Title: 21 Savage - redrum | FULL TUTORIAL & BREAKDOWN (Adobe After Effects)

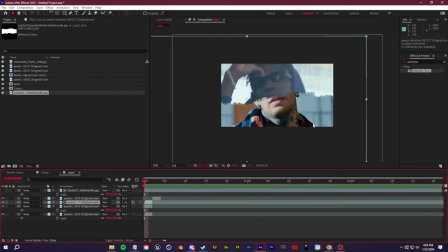[8:11]
So that will give you this sort of ripped across look. And you can do the same thing. You can sort of match things up if you want to create like different face collages.
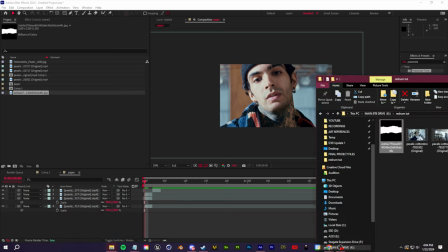[8:20]
If you are interested, I actually have a giant paper animation and mixed media bundle on my website.
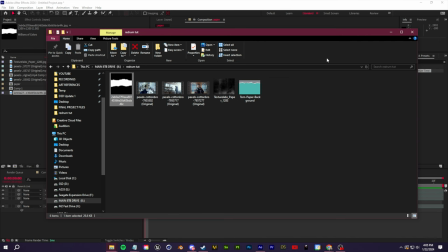[8:25]
If you want some nice high quality 4K overlay textures, they all come with the image stills as well as animated.
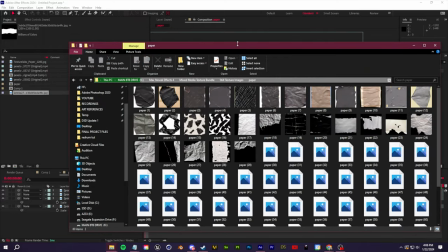[8:31]
Again, if you guys want to use that mixed media bundle, you're gonna have a lot of different options.
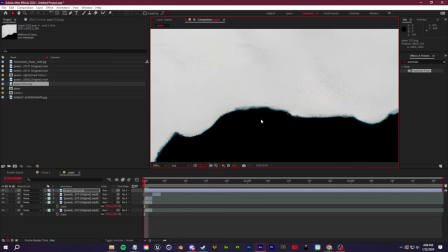[8:36]
A lot of these also have that alpha matte that I was talking about, and they're a lot higher quality as well.
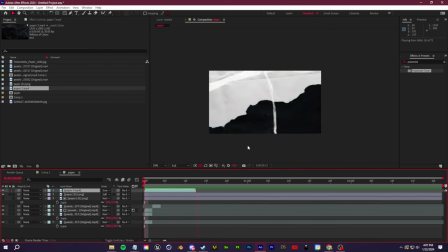[8:41]
Just change your blending mode and just give it this nice sort of texture over everything. So that is our paper textures, alpha mattes, and animations.
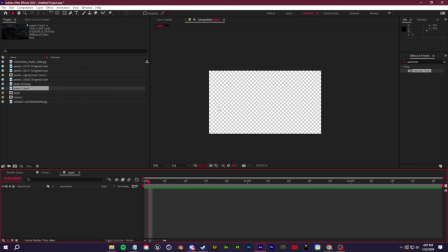[8:49]
Just some masking, changing our blending modes, and if you need to, using an alpha matte.
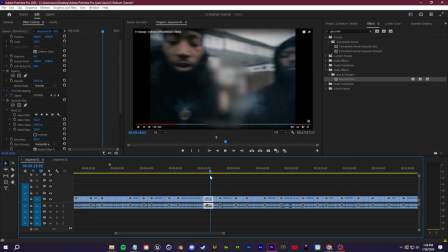[8:54]
All right, guys, and now for one of the most clever parts of the music video, this sort of floating object that you can interact with.
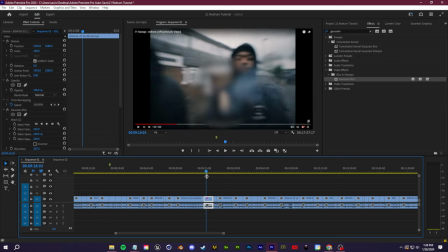[9:00]
I'm not going to show you the full footage. I know the advertising things on YouTube can be finicky.
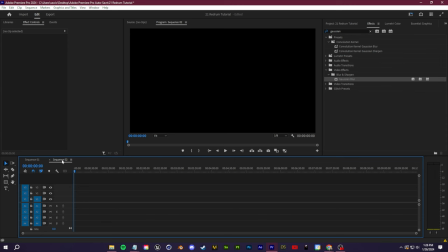[9:04]
So instead, I'm just going to show you exactly how you can create this sort of illusion where you have something floating in the air.
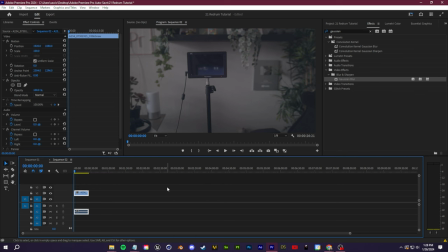[9:11]
So this is actually very easy to do. In the case of the music video, they may have had a little tray mounted to the camera so that they could actually swivel the camera and see the object move with them. In this case, I'm just going to use a tripod and I'll show you how to remove the tripod. So we're just going to click this little button here to export frame.
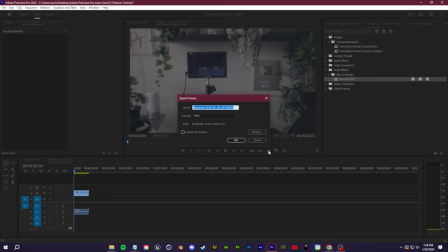[9:27]
And I'm doing this in Adobe Premiere. You can do the same in After Effects if you want. And I'm just going to name this clean plate.
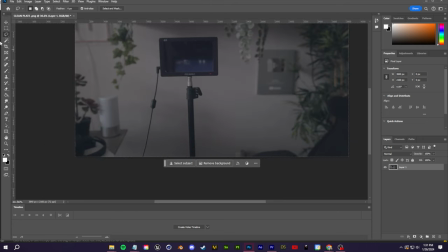[9:32]
So in Photoshop, I opened up that clean plate image. So all you have to do here, you can either use your lasso tool or any other selection tool in the top left. I'm just going to use the lasso tool and I'll first select this wire. So once you have that selection, just click on generative fill. And for the prompt, I'm just going to write remove a wire. So you see, just like that, very simple.
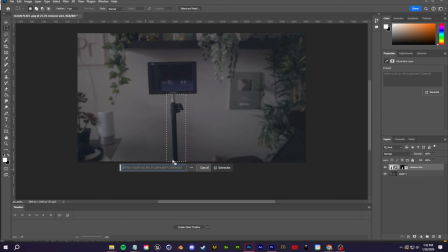[9:51]
We can do the same with this. I'll click generative fill and I'll click remove tripod.
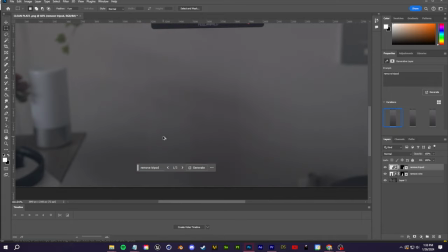[9:56]
And there we go. Now we just have this object floating in the air. And if there's any issues with lighting or artifacts or whatever,
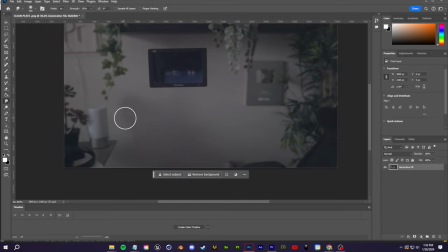[10:03]
because this one's even such an easy background, I could even come in and use like the smudge tool, the blur tool, whatever.
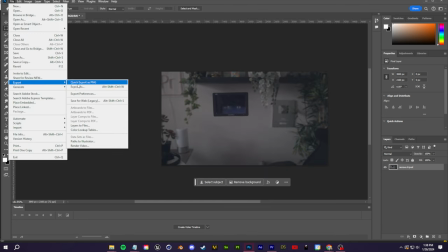[10:09]
What you can do now is just export this new clean plate as a PNG.
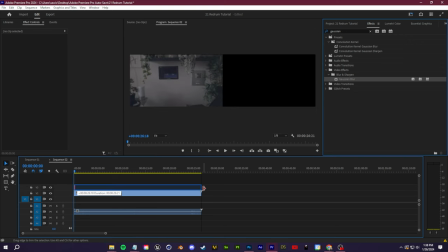[10:12]
And then we can bring that image back into Premiere and just drag it in a layer above. And you see instantly everything goes away.
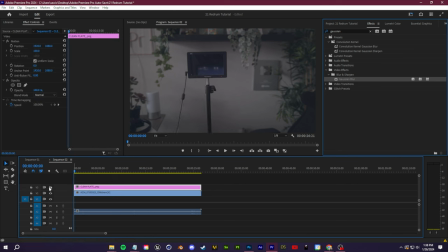[10:19]
If you want to see your footage alongside this, you see this is just an image. This is just used for removing these parts. What we can do is we can create a little mask, and let's just lower the opacity of this for now so we can actually kind of see where we want to get rid of.
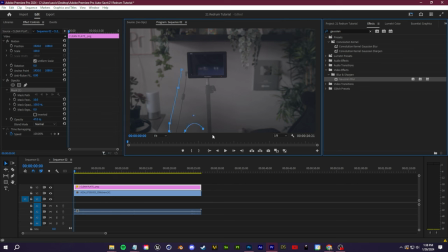[10:32]
So we're going to create a mask, and we're essentially just going to mask around the area that we want to remove, put the opacity back up. And because we're on a tripod, now you can have moving footage with everything masked out. And if you need to, you can come in here, you can feather the mask if you want to soften those edges. So there you go.
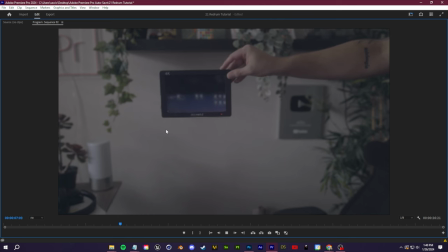[10:50]
Almost perfectly seamless. And you can even interact with things in your scene once you do this.
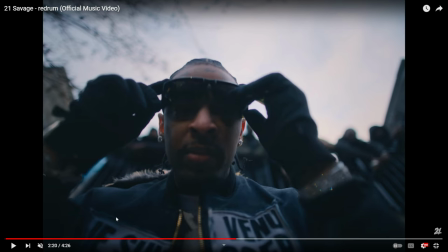[10:58]
Yeah, very cool effect. I want to talk about something that I think they did very well in this music video that I think you can learn from.
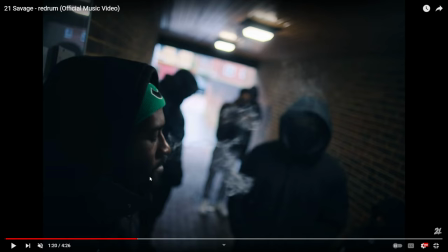[11:04]
So the first example of this is at 120. And what they're doing here is they're just setting up a tripod, and they use a tripod for a lot of these scenes,
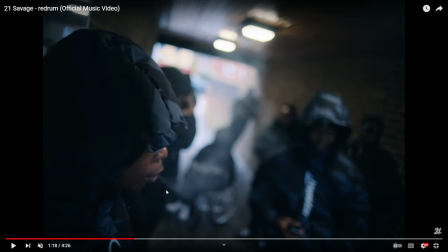[11:13]
which actually makes a lot of the editing work easier later on because there's no movement to account for,
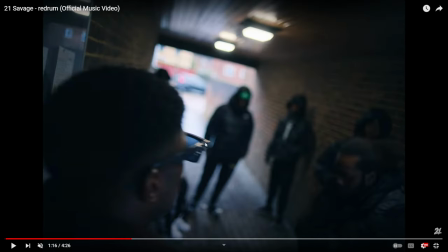[11:18]
so there's no tracking. But aside from that, they're essentially just placing a tripod in a lot of these scenes, sort of like you're a fly on the wall.
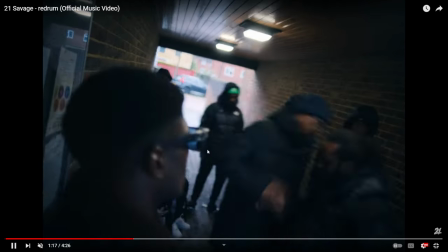[11:25]
For this scene, they're speeding up a lot of it to create this time lapse. They'll make some cuts like this.
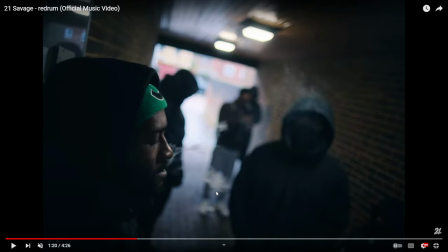[11:30]
They'll do some more speed ups, but they're really just placing a tripod in an area and making you feel like you're part of the environment, immersing you in things.
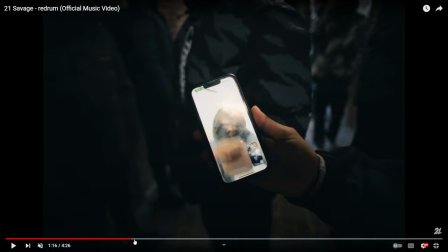[11:37]
And I think that's something important to keep in mind with B-roll, because a lot of the time people will go out and just get B-roll of like random images.
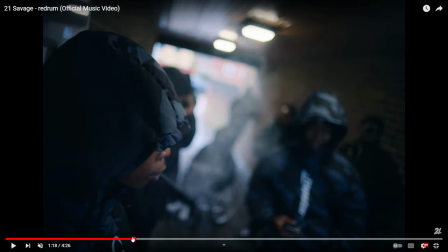[11:44]
Doing something as simple as this, just putting you in the environment so that you're an observer,
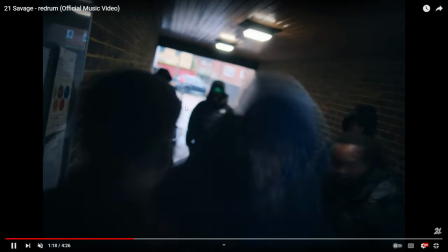[11:48]
can really create some cool shots, especially when you're doing simple things just like cutting clips, creating match cuts.
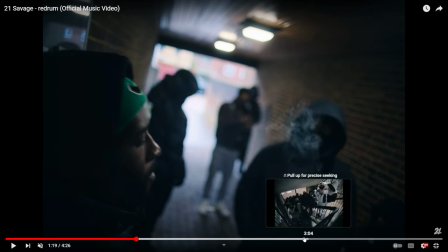[11:54]
Let's show you this other spot right here, which I thought was really great, and we can talk about match cuts a little bit more.
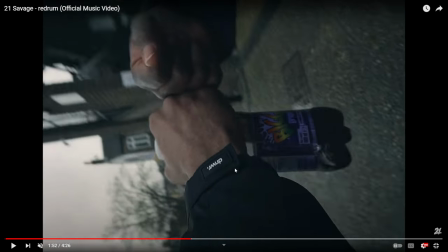[11:59]
So right here, 153, they're using a track lock, and we'll talk about that when we hop in the editor, just to focus the camera.
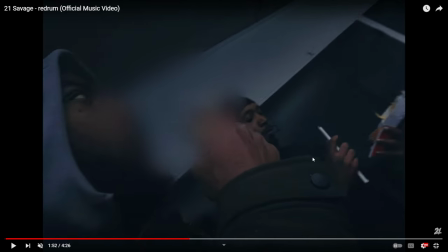[12:07]
But aside from that, they're just focusing on one thing. In this case, it's just a hand. And what they're doing here is they're using the match cut. And you've heard me say that a lot. I'm going to leave my full match cut tutorial and guide down below if you want to learn more about it.